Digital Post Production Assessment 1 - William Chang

Born in Shanghai, William Chang is a production and costume designer,
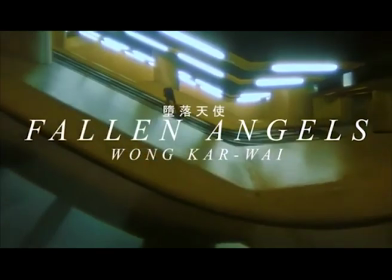6s
but primarily an editor for visually stunning movies such as Fallen Angels, Chungking Express, and In the Mood for Love.
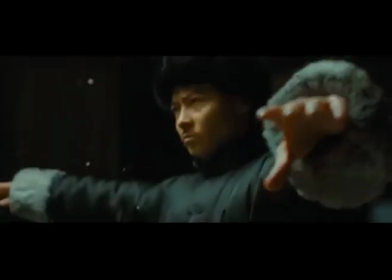13s
Despite a decades-long career as an editor, the only film that has been recognised by the Academy Awards was The Grandmaster, which premiered in 2013.
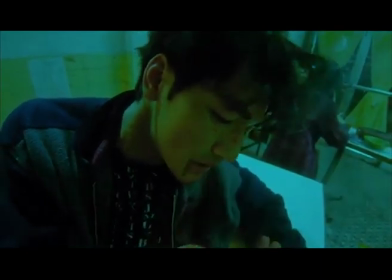23s
Though a work of art in itself, I believe the movies in which Chang's editing shines through the most is not the Grandmaster,
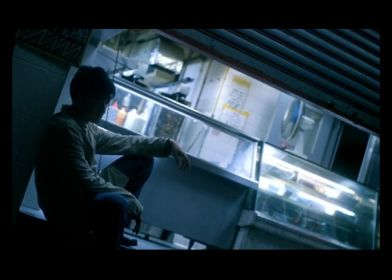30s
but his earlier movies such as Fallen Angels and Chungking Express.
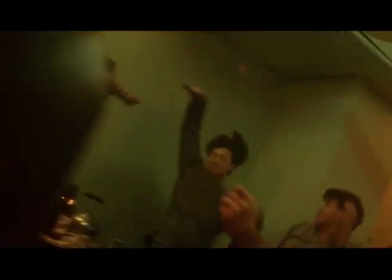36s
Chang's editing style is discernible by the disjointed and sometimes abstract way in which he weaves shots together.
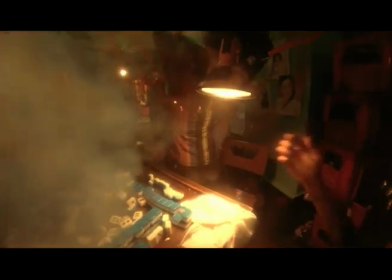43s
All these films have a mysterious, nostalgic quality to them.
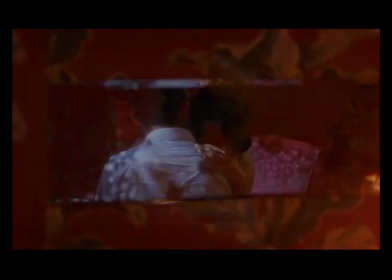49s
The little narrative exposition that's given to us as an audience is something that's less usual in mainstream cinema.
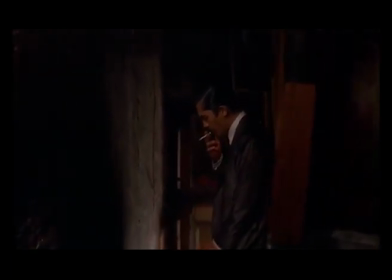56s
In both Fallen Angels and Chungking Express, the plot operates under a network narrative,
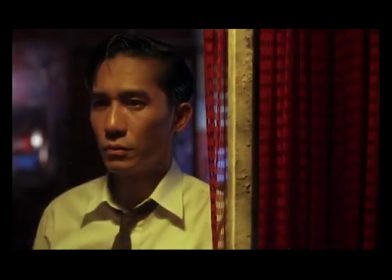62s
and it's the job of the editor to make sure that these different shots of different characters from different points in time flow seamlessly along with the plot.
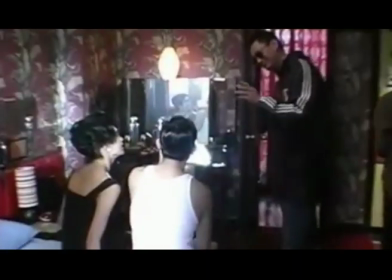71s
Chang also has some experience working with music videos,
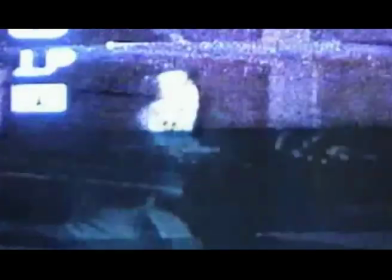74s
which makes sense given the rhythmic quality to some of the scenes, especially in Fallen Angels, in which the soundtracks play such an important part.
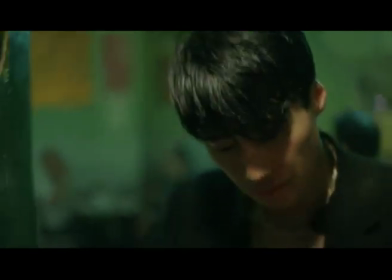83s
In a rare interview, he says editing is about proportion and rhythm. He said simply that he begins by asking what is ambience?
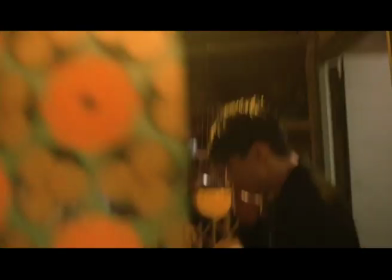93s
Particularly in Fallen Angels, the ambience is one of its strongest features. Master of the musical needle drop himself, Quentin Tarantino also praises Wong Kar Wai and William Chang's work. His films have an excitement that, like, well, all the Hong Kong films kind of have a majority of excitement about them that's different from American films, but his are a little different. It's more like a Godardian influence to them, which is not the way most of the, you know, the John Woo, Jackie Chan style of films are.
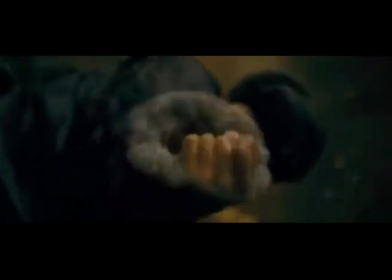124s
There is a definite theme as to how Chang manipulates color in these films.
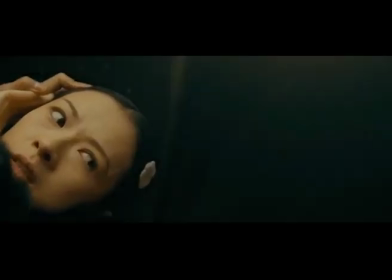130s
These fluorescents are further highlighted with spotlighting, adding more contrast to the dimly lit scenes.
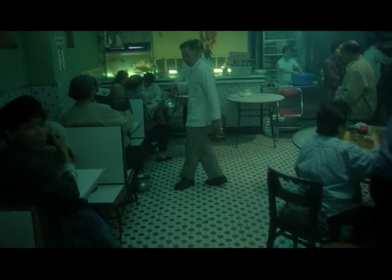136s
The increased contrast is made noticeable but subtle, and the increased saturation bodes well with the fluorescence of Hong Kong, in which Fallen Angels is set.
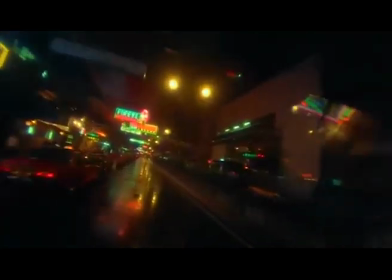147s
These fluorescents are further highlighted with spotlighting, adding more contrast to the dimly lit scenes.
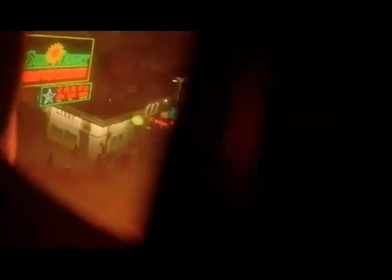154s
Hong Kong is the setting for multiple of his films,
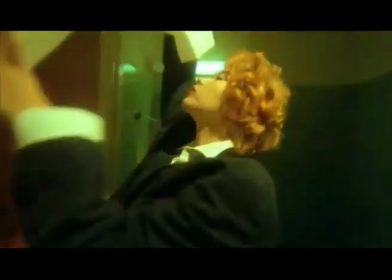157s
and the manipulation of colour and light in post-production beautifully highlight the hazy, dreamlike aspects of the city.
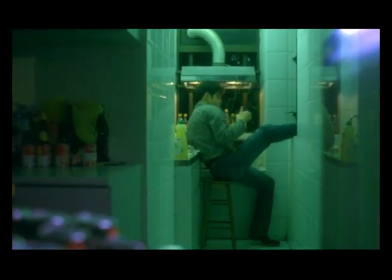165s
The green shadow tint is the most noticeable in Fallen Angels 2, but prominent in all of his movies.
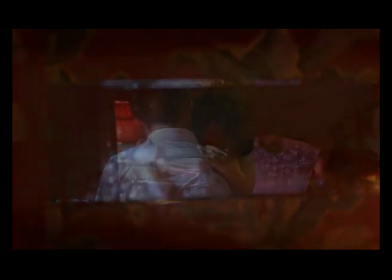171s
Prominent still in the mood for love, which has been corrected to be far rosier in colour, fitting the more romantic aspects of the story.
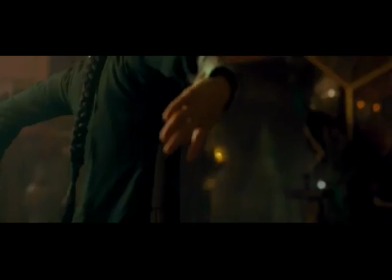181s
As well as the increased contrast, the shadows have been made to be more prominent, even in the well-lit scenes. William Chang and director Wong Kar Wai have a long-standing professional relationship dating back decades.
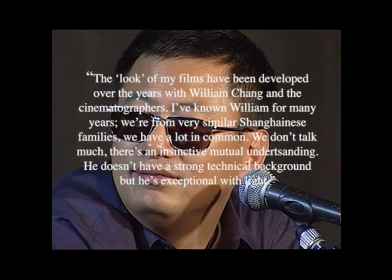198s
Wong Kar Wai states about their relationship, the look of my films have been developed over the years with William Chang and the cinematographers.
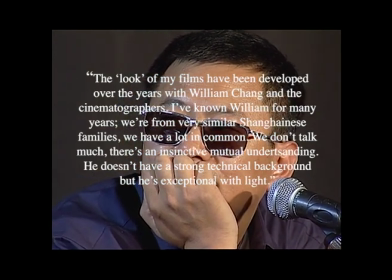206s
I've known William for many years but from very similar Shankanese families, we have a lot in common. We don't talk much, there's an instinctive mutual understanding. He doesn't have a strong technical background but he's exceptional with light.
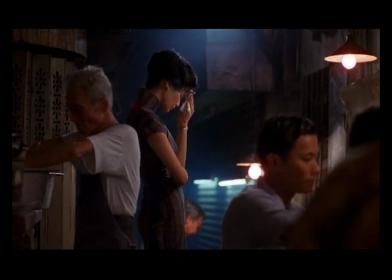223s
Wong Kar Wai describes their relationship as instinctive which is ideal when creating a cohesive film.
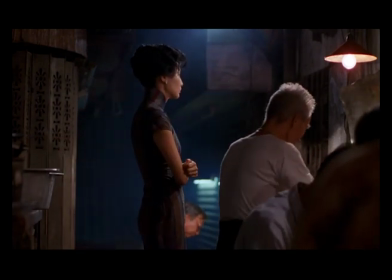231s
In this director-editor relationship Chang is the less outspoken of the two but they appear to be long-time friends.